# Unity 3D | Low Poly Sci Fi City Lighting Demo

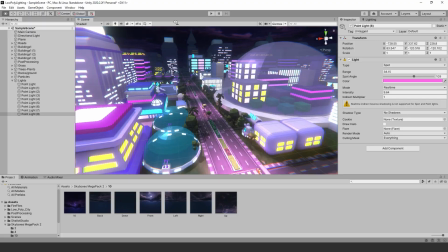[4:32]
Now let's go over the lighting. For this scene, I used the standard directional light for the main lighting.
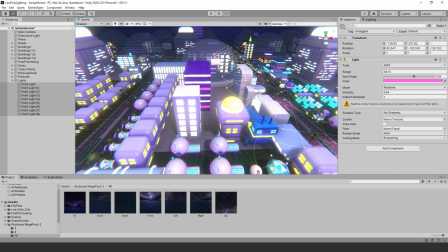[4:37]
The directional light is set to mix. I want to bake the lighting of a few of the assets to see how it will turn out.
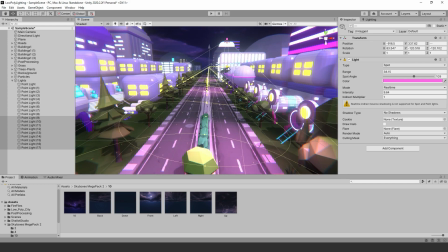[4:44]
Next, I wanted to add some spotlighting to simulate street lighting. We are going to set those to mix as well.
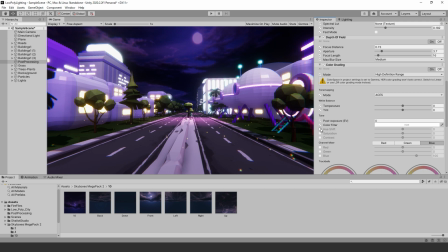[4:50]
I needed to adjust the color grading really fast. In post-processing, I turned on color grading and set the color mode to aces to get a bit more contrast. I played around with the trackballs to get even more contrast and brightness.
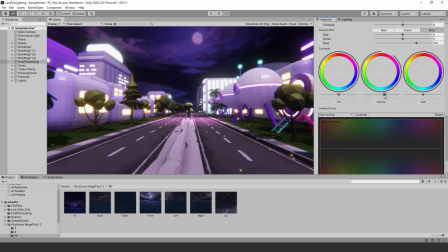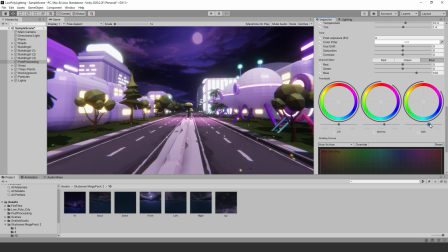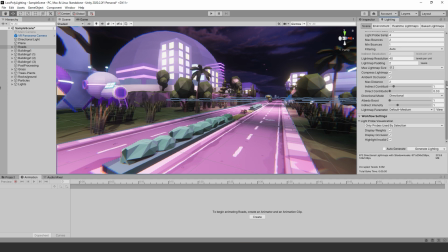[5:24]
Baking light. Now it's time to bake the lighting. I went to my lighting tab and then to the scene.
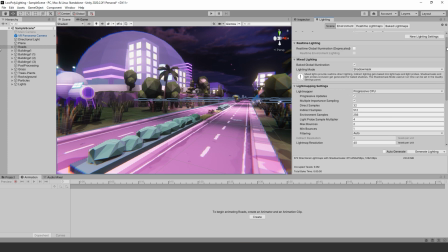[5:30]
Then I turned on global illumination. Now scroll down to the light mapping settings and set the lighting mode to shadow mask. Then I set my light map resolution to about 40 and my light map size to 512. Be sure to turn on ambient occlusion. This could take up to 1 to 2 hours to bake, depending on your computer setup.
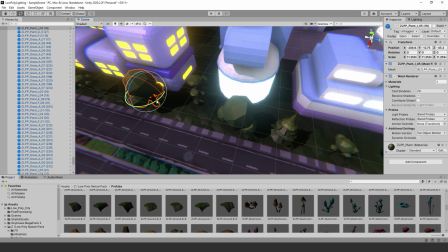[5:49]
After baking, I didn't notice too much of a difference between post-processing ambient occlusion and baking.
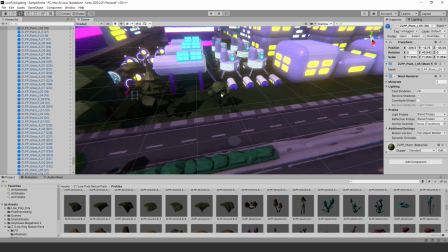[5:56]
Baking is not really needed for this scene. Post-processing alone seems to be the best choice.
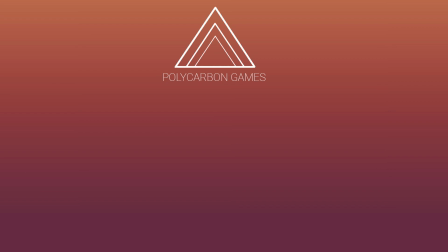[6:03]
Thanks for watching our tutorial on stylized sci-fi environments. If you like what we do, you can support us on Patreon. You can also support us by liking and subscribing to our channel for the YouTube algorithm. Don't forget to leave a comment below. This will help us make more Unity 3D content.